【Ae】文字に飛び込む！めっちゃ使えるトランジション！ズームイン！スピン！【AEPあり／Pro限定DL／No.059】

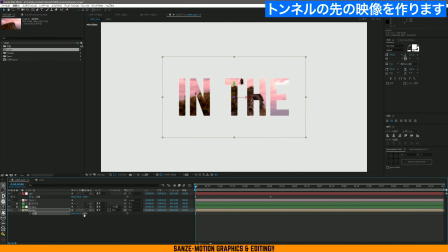239s
このZ軸を奥にしてあげます背景の映像をグーっとこれ一回1万とかにしておきましょうかすごい奥にしておくとちょっともっと通り抜け感が欲しいのでカメラもっと奥にグーっと突っ込んでいきます
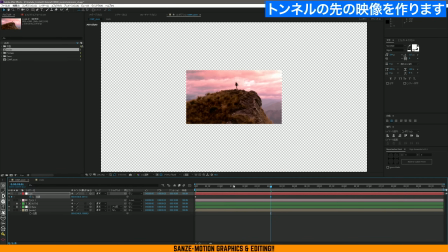256s
はい
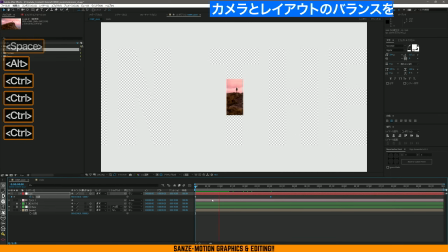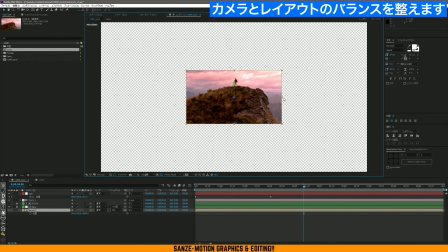262s
で奥の映像がまだ小さいのでシフト押しながらこうやって拡大します
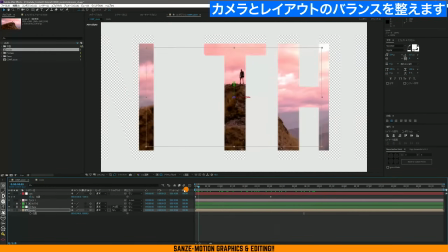271s
そうするとこういった感じでカメラが通り抜けると
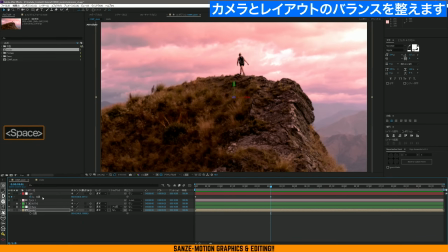276s
奥にこういう世界が広がっているようなイメージになりましたカメラの動きが今ちょっと遠足になってしまっているのでEasy Easeをかけて換気をつけていきたいと思いますこのカーブを山なりにこういった感じで少し換気がついた動きにしておきます
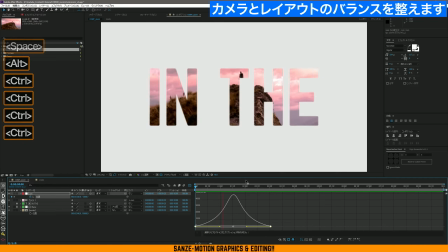295s
ちょっと調整が必要なんですがちょっと再生してみると ギュンと入ってくれると
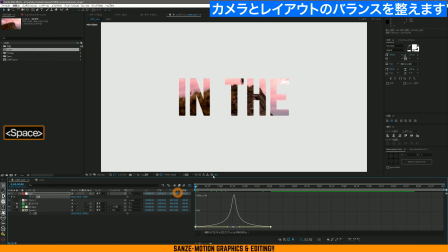301s
これはもうお好みでもっとこの山を強くしていけば
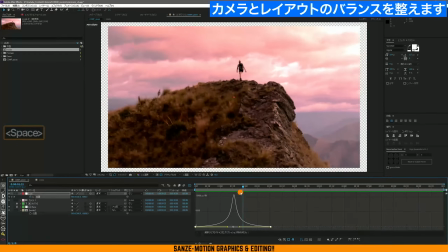305s
スッと通ってこう決まるみたいな 雰囲気が出来上がりますはいでベースがどんどんできてきたんですが
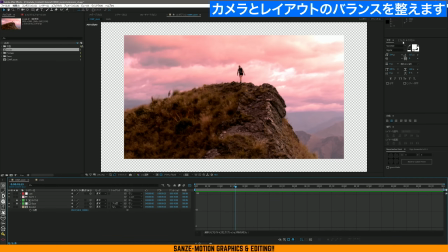314s
この周りがですねちょっと見切れてしまうのが残念なのでエフェクトプリセットからモーションタイルでミラーリングしましょう
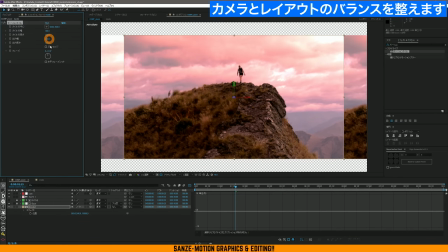323s
モーションタイルを使うと背景を伸ばすことができますしかもこのミラーエッジっていうのを使うと
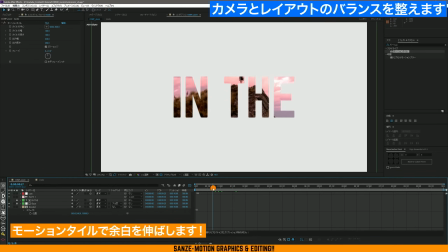330s
こういった感じで反転させた状態に乗っけてくれるのでパッと見は素材が足りなかったのがごまけてくれるんですね
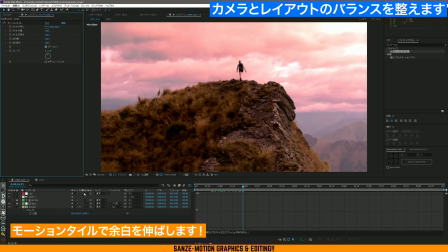338s
こういった感じでよく見ると反転してるのがバレちゃうんですけど動きが早いシーンとかだとあまり目立たずにごまかすことができます
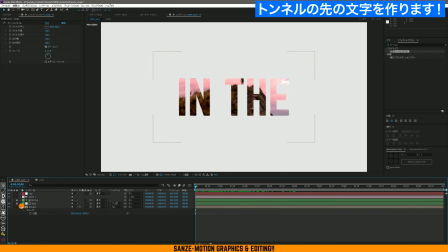345s
こういうテクニックですね続いてですねこの奥の下に文字を入れておきましょう
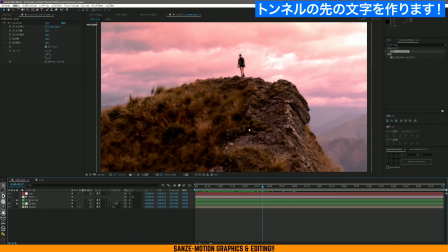351s
in the mountainとしておきたいので文字を打っておきます
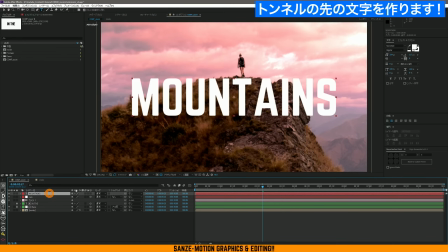357s
奥の方に文字を打ちましたin the mountainsとしておきましょうこちらも3Dレイヤーにしておきます3Dレイヤーにすると
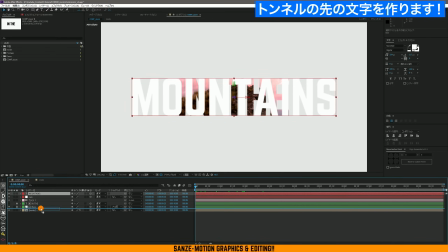365s
このマウンテンはこの元の0の位置に来てしまうのでこれだと良くないですよねなのでこのインサイドの奥のレイヤーの近くに置きたいので
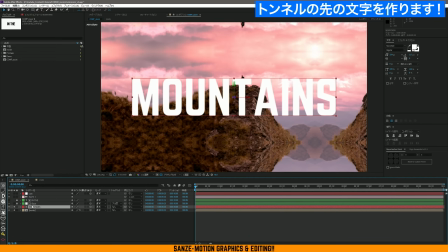377s
この奥のレイヤーですね近くに置きたいのでこのマウンテンを3Dレイヤーにした後このインサイドに紐付けてあげるんですねその後ポジション開くとZ軸が出るので
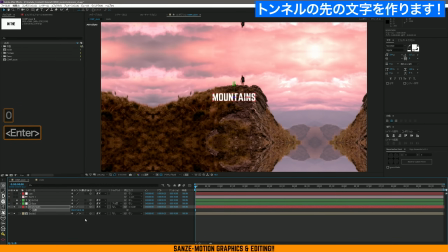390s
これを1回0にしましょうそうするとピッタリとこのin the mountainの文字はこのインサイドと同じ軸に入ってきます
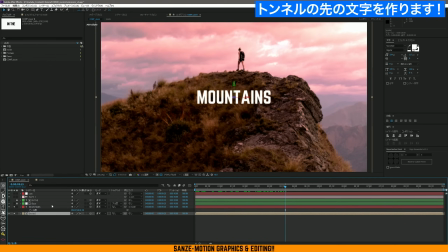401s
これだとせっかく3Dレアで分けているのにもったいないので
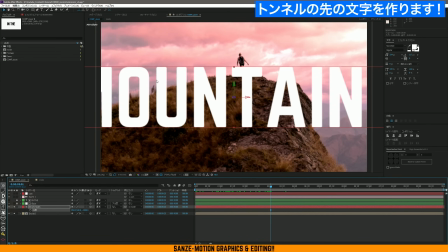408s
手前に出しておきましょうこれだと少し大きすぎるので
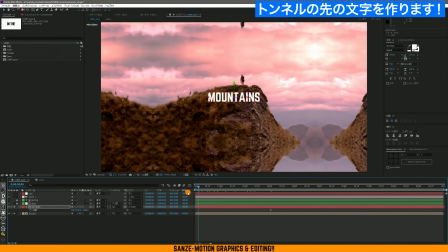414s
スケールを調整しますZ軸はこのぐらいにしてin the mountains
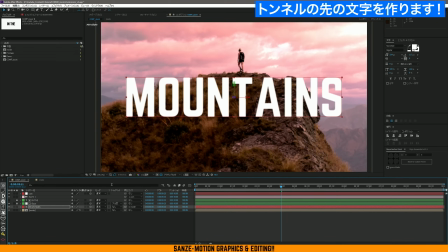424s
紐付けてから近くに持って行って手前に持ってくるみたいなイメージですね
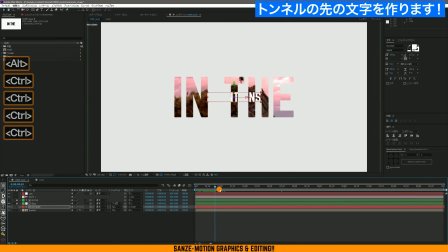430s
これで見てみるとこの中をくぐって文字がグーッと出てくると
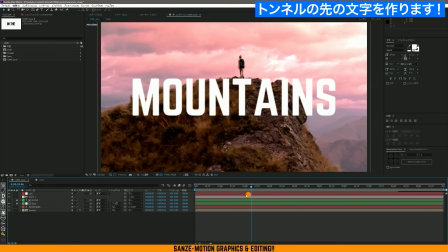439s
はいいかがでしょうかこんな感じでトンネルっぽく通り抜けるモーションができてきました
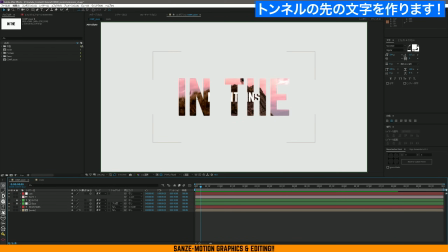447s
でですねこの奥の映像が最初から見えているとちょっと
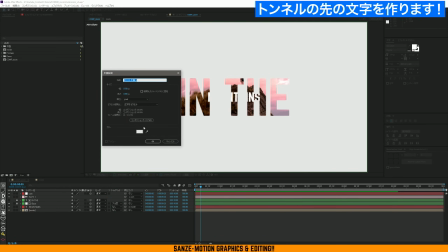454s
なんて言うんでしょうね文字の視認性が良くないと思うので文字は最初黒塗りにしておきましょう
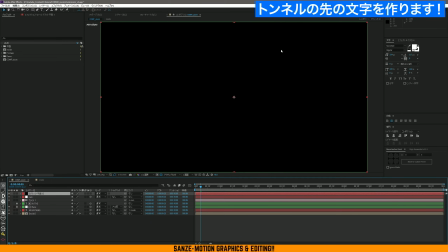459s
その方法は簡単で黒平面とか好きな任意の文字色味を一つ出しておいて
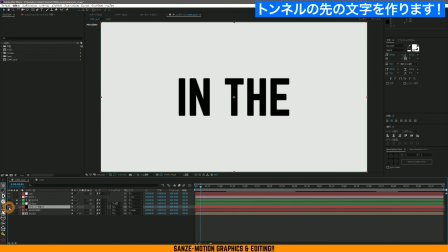465s
このインザとベースの間に入れておくと要はここにシャッター的な感じで置いておくみたいな感じですかね
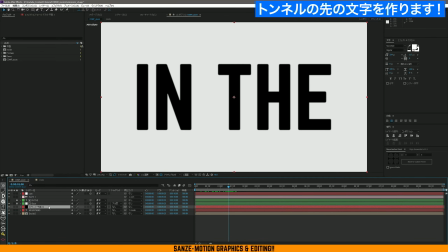474s
でちゃんと突っ込んでいくこのアニメーションの途中で見
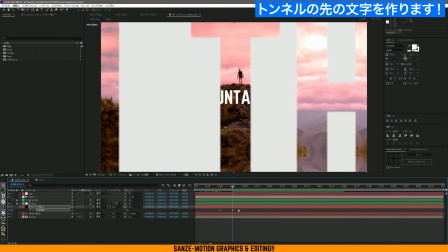482s
えてくるといいですよねこんな感じでちょっと調整していく必要があるんですが